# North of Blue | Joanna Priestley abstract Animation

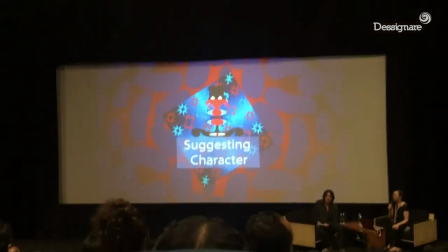[16:50]
of the really interesting aspects of working on this film was I realized that you could suggest character with abstraction.
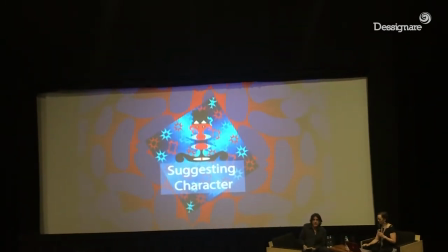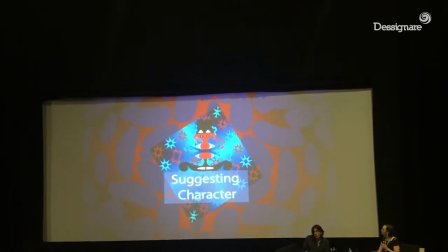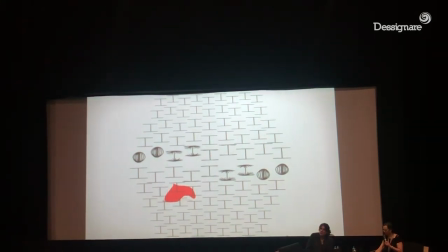[17:14]
You can design and animate little objects, abstract objects, to make them seem like they're alive.
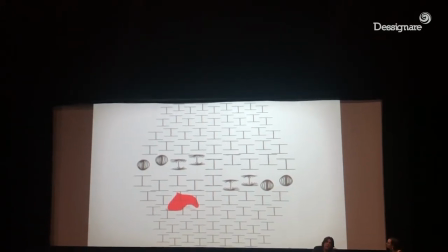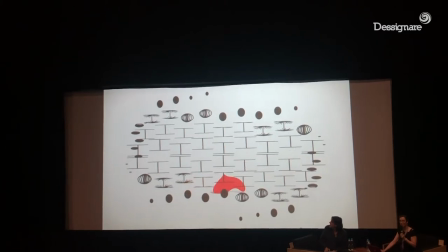[17:29]
Like this little red guy, which is sort of like... a chocolate candy
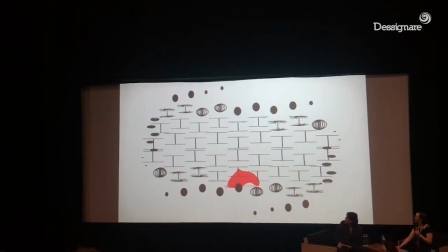[17:33]
and triangles with two legs
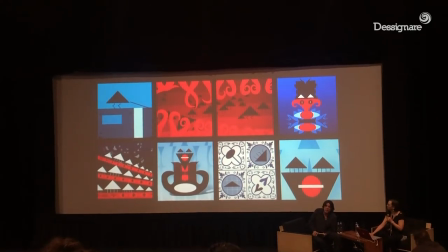[17:42]
appeared throughout the film but
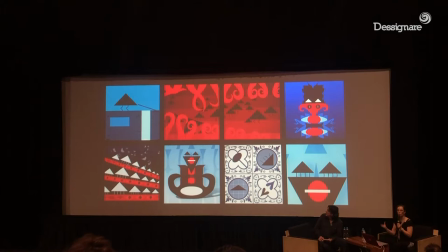[17:48]
when jamie haggerty added the crow sounds they became crows but when jamie haggerty le agregó a
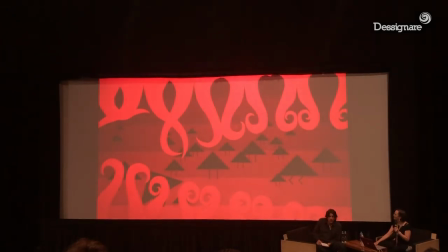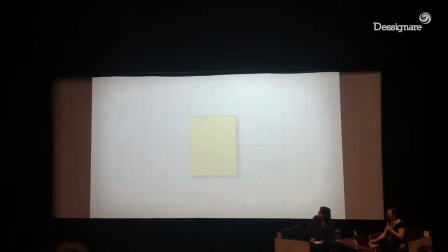[18:02]
And these little things, I call them flabby, seem like creatures because of the sound.
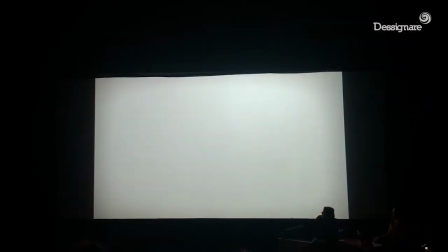The sound is everything there.
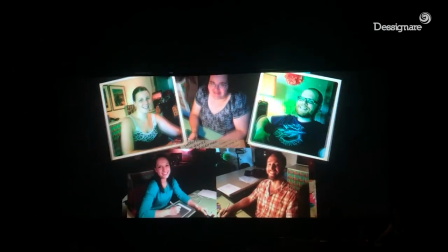[18:34]
So I'd like to introduce you to the people that worked on this project.
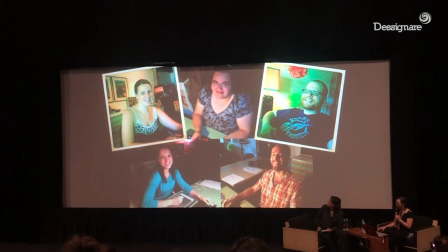[18:39]
I had five interns.
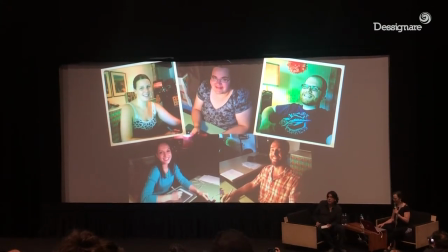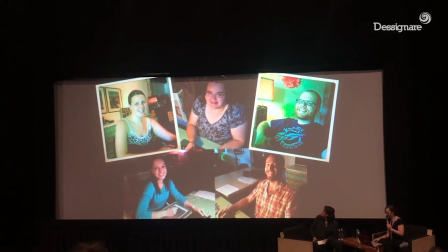[18:46]
Nisha, Rachel, Jesse, Dewey, and Gabe.
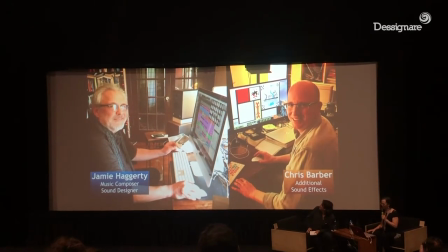[18:53]
But the real stars of this film are the sound people.
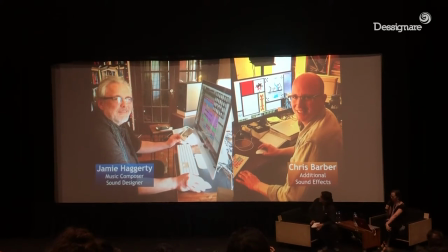[19:00]
Jamie Haggerty composed all of the music and did the entire sound design for Northern Blue.
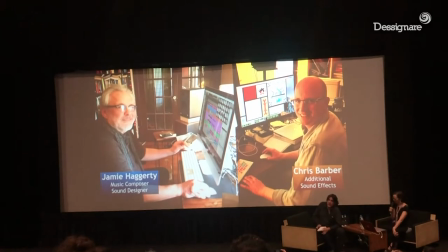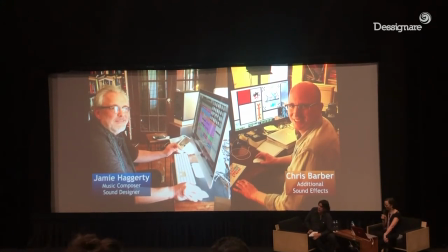[19:11]
It took him eight months. And then my friend Chris Barber did additional sound effects.
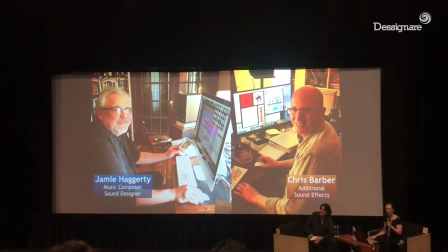[19:22]
He did 85 tracks of sound effects.
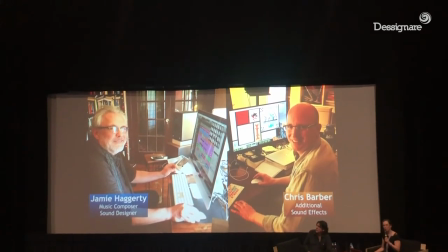[19:29]
And most of them he made himself.
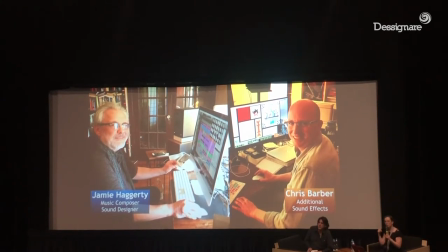[19:33]
So he recorded unstrewing a light bulb.
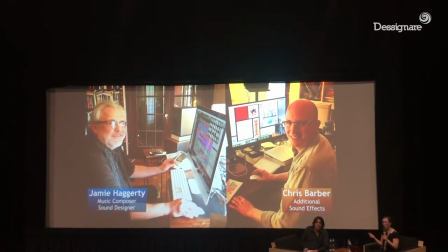[19:41]
His cat purring.
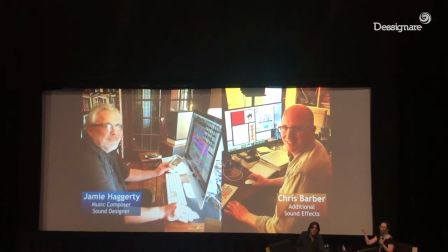[19:44]
Asphalt shingles being thrown off of his roof.
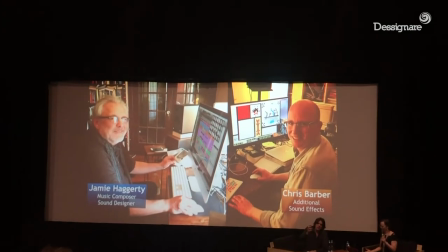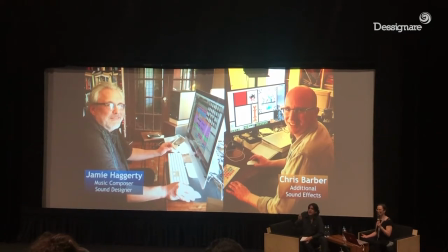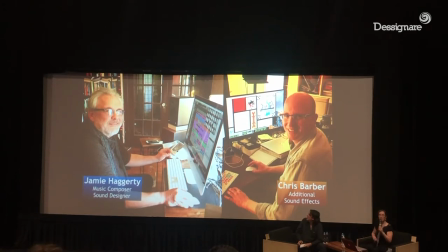[19:59]
And my favorite, the snap of his undershorts. Which makes kind of a sizzling sound when it's slowed down.
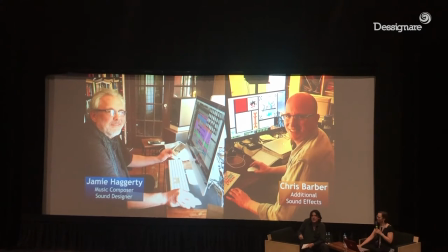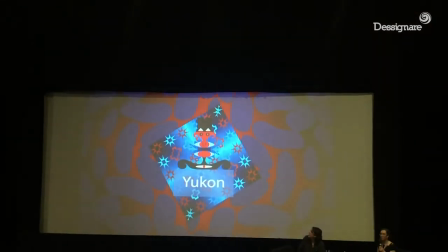[20:20]
So the last section of this presentation is about the origins of the film in the Yukon.
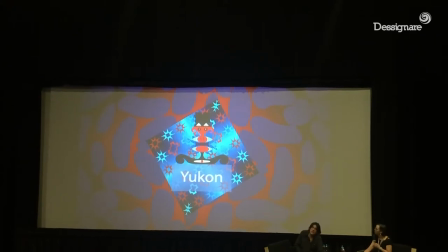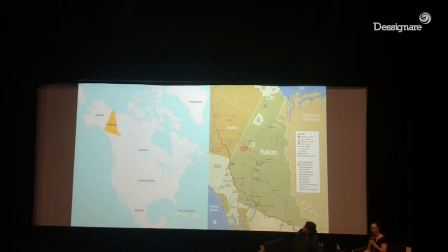[20:31]
So it started way far north in the Yukon in Dawson City.
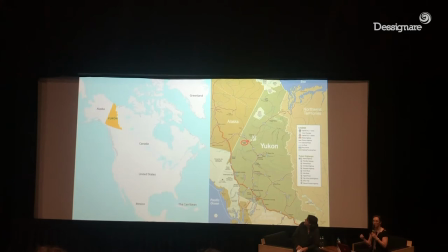[20:36]
It's right next to the Arctic Circle.
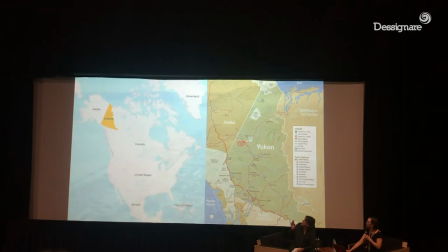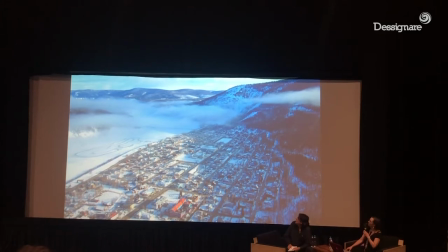[20:47]
And here's Dawson City with the Yukon River on the left.